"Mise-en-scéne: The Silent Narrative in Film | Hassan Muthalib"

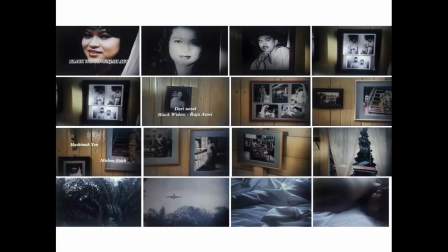And we see the heroine lying in a fetal position on the bed. Now, I see this as a continuation of the ending of Uwe's first film,
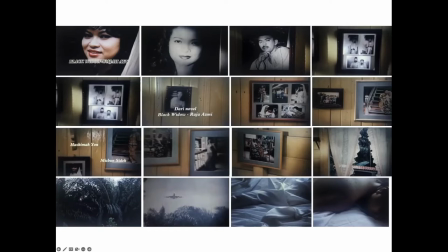Isteri Perempuan and ... where the woman, Zaleha, dies and she falls in a fetal position. So, in a sense, Ayu is reborn.
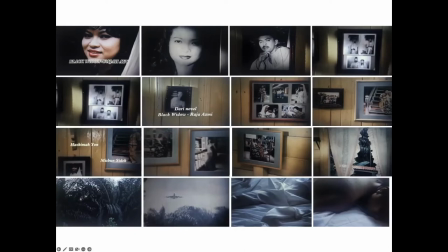So, it's a continuation of the same theme that Uwe has been using throughout all his films. Next slide, please. Yeah. Before that, Pasan, it is interesting, my observation here is that at the very beginning,
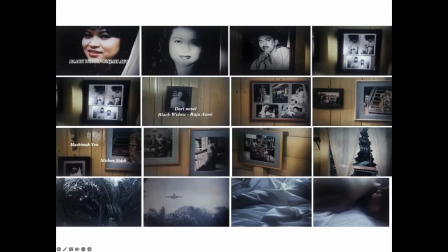at the very start of this module, at the start of the semester, the students watched the famous film, Cinema Paradiso. Mm-hmm. And if you remember, Pasan, the start of the film, the frame, it's from outside, showing the sea, and then slowly, and in the foreground.
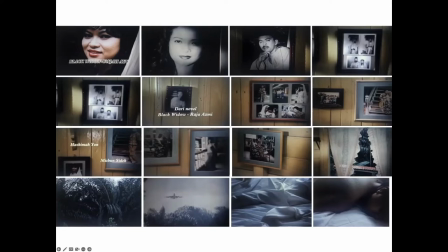Yes, and then dollying out into the house, into the room, and showing the mother and the sister. Whereas this one, it's from inside going out. Do you have any comments on that? Yeah. So the window, in a sense,
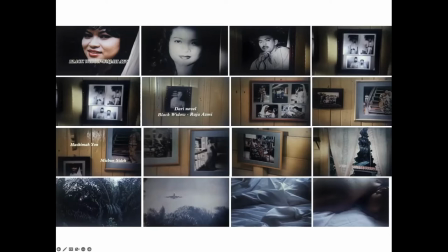is the cinema frame that we are going to see the story of these people. What actually went on, what is the backstory, and so on. In Cinema Paradiso, the sea signifies two things.
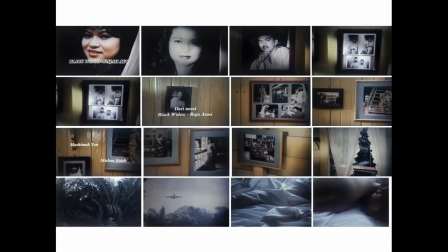It could be one of two things. One is the terrible mother, which kills. And the other one is the origin of life. So the hero comes back and he will discover the things that he left behind 30 years before.
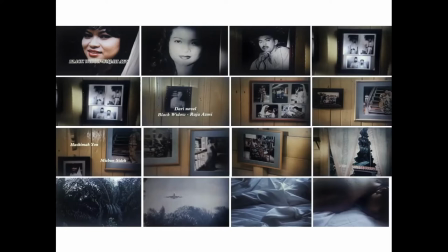And then it is such a tragedy for even for the audience to see why he left for Rome and never came back until the mother called him back. So you see, in a sense, the sea is a symbol of also of purity and
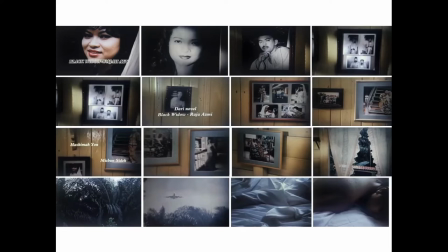of being reborn again to discover the things that he has left behind. Yeah, so it's not just for the sake of beauty, Pak Hasan, having No. And there is a flute to this, and you see there's absolutely no dialogue. So it is the silent narrative in action. Yeah.
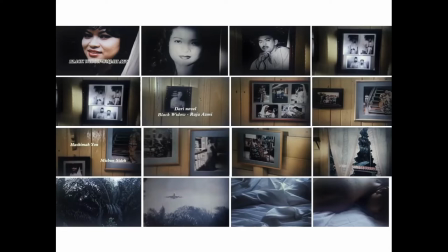So this is how a director has to think. Think in visuals. Yeah. Including a writer. Yeah, thank you, Pak Hasan.
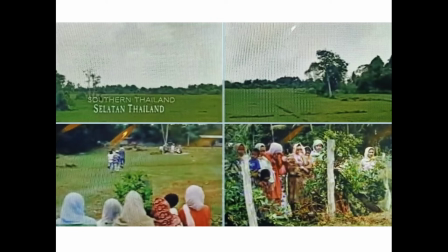And in Uwe's film Jogo, or Champion, which is based on a novel also, the first shot is the sky, and the camera comes down, and then it shows a paddy field that has not been worked.
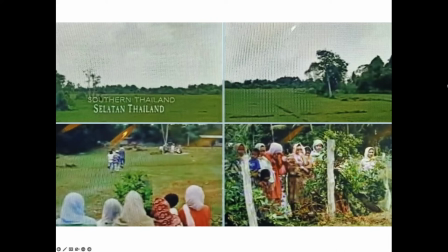And then the camera slowly moves to a graveyard, and we hear the chanting of the Talkin, the rites, the last rites being read. And in the foreground, we see women who are separated from the men.
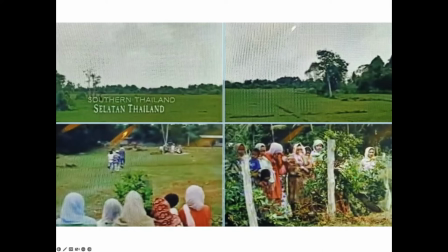So in the sky is a signifier of God or something spiritual, which is God has given you bounty, which is the land, but you are not working the land.
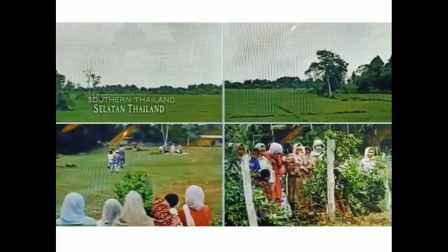Instead, you are gambling at bullfighting. And then one of them gets shot because of a sore loser. So what Uwe is saying is, if the Malays are not careful, they kill,
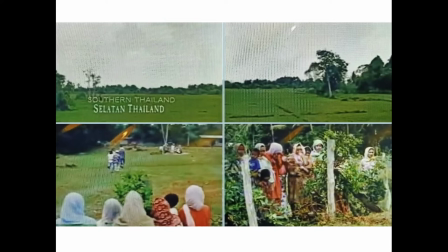quarrel among themselves, and then they end up killing one another, and then your land will be lost to other people. So the enemy is within, it is not outside. And the women, who are more intelligent than the men in this story, are actually can't do anything.
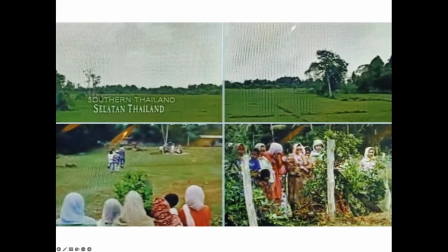They are separated from the men, and the men don't listen to them. And that is why they are separated like that and seen from the back.
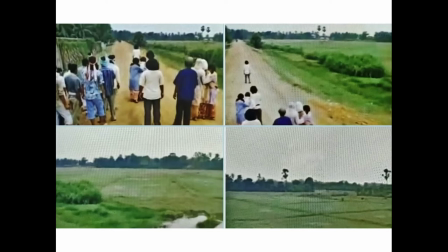This is a negative index. Next.